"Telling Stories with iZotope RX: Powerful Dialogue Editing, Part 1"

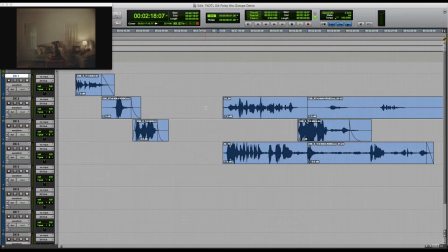245s
In order to be able to discreetly pan one voice left and one voice right, the overlap of the dialogue must be diminished or eliminated if possible. Otherwise, that common information, in this example, David and the boy's voice, would be coming out of both the left and right speakers and would upset the separation we're trying to achieve.
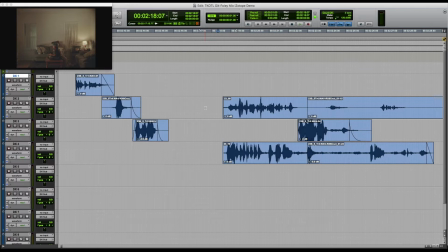265s
This first scene is the one that inspired the idea to pan the dialogue, moving it to match each character's location on the screen. We have David coming to pick up Nikki for a date as they try to work through some of their marital issues. Let's hear the scene with the dialogue panned in the center.
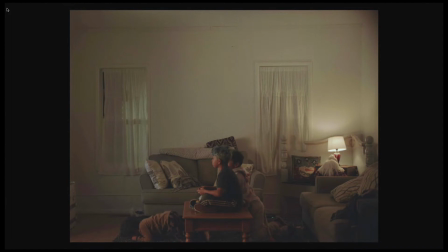285s Jess! 1 minute, Mom. Daddy's here. Can you just finish the sandwiches and put this away? Home by 9. Got it? Alright, David, let's go. What's up, boys?
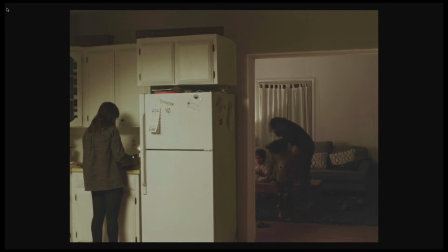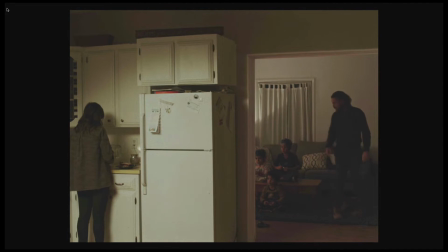303s You ready? Yeah. All right, y'all be good for your sister, okay? Yeah, sure.
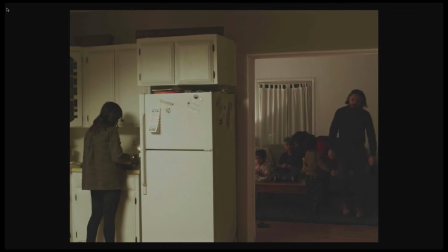309s Boys, listen to your sister. Give me a kiss. I love you. I love you. Hey, Jess. Let's go. Y'all be good.
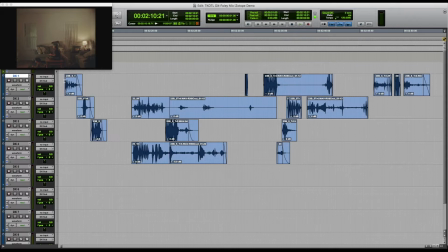327s
The first thing panning the dialogue has to offer the story in this scene is cueing the viewers into the location of the actors in the scene. With the dialogue in the middle, it's difficult to figure out where each actor's dialogue is coming from.
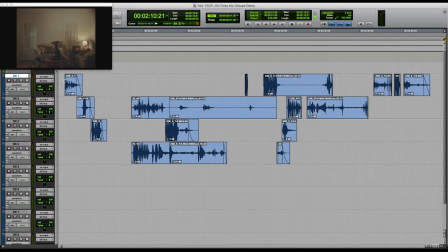341s
The layout of the house is revealed on the first cut, but a little panning at the top of the scene will help sonically establish this. Nikki and her daughter are in the kitchen on the left, the boys are in the center watching TV, and David, the dad, is knocking at the front door on the right.
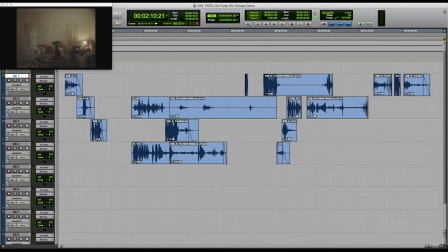357s
The question is, do we have the separate, discrete elements to be able to make these panning choices? Let's take a listen to some of the obstacles we'll need to overcome to achieve our goal, and then work our way through them.
Jess! 1 minute.
Well, we don't get very far.
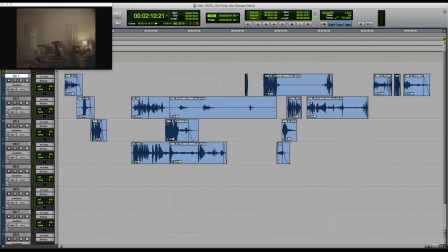376s
The very first audio file contains the boys' voices, which we want to keep in the center, and David's knocks at the door, which we want to pan hard to the right. Let's go about extracting those elements and creating the 2 audio files that we'll need out of the one that we have.
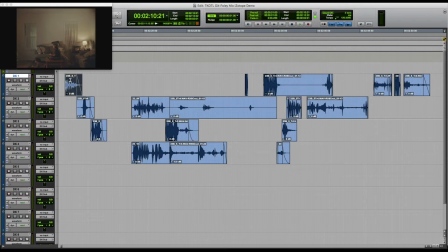392s
First, we'll make 2 copies of the audio file and shuttle one out to RX7 Advanced using the RX Connect Audio Suite plugin in Pro Tools.
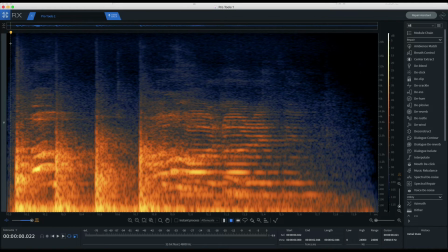405s
Let's first work on eliminating the knocks and isolating the voices. Here's our starting point. On the spectrogram, frequency is represented vertically from low to high, and time is horizontal from left to right.
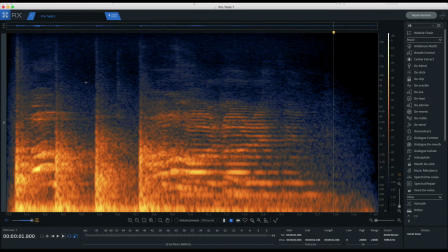423s
Knocks are transient sounds, meaning they have a sharp articulation, represented vertically on the spectrogram, and some decay over time represented horizontally. The main focus here is to diminish or eliminate the harsh transient sound of the knock. If I'm not able to do that,
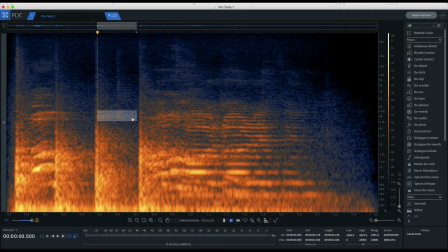441s
then that signal coming from the center speaker is going to pull the sound of the knocks from where we want them to be, on the right. There are a few different ways to go about this. We'll go a little outside the box and start with the declick module.
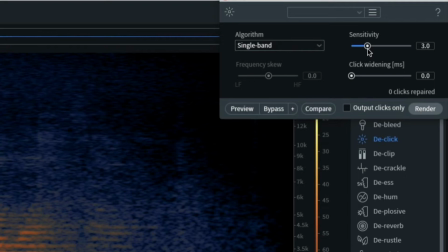455s
Let's see if we can't trick it into thinking that these knocks are just giant clicks by using a higher sensitivity and a wider setting on the click widening. I like to use the multiband periodic clicks setting on most things that are not removed by mouth declick.
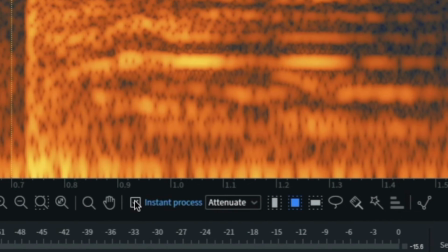474s
Instant process is a huge time saver, and you'll see it selected often in this demo. You can use it in a few different modes, most commonly in attenuate,
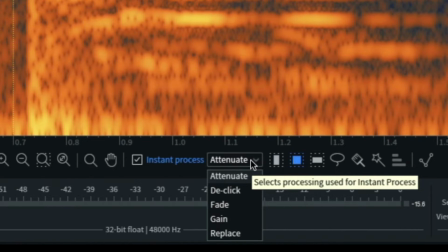484s
executing a spectral repair function, but in this case, we'll change the instant process mode to declick.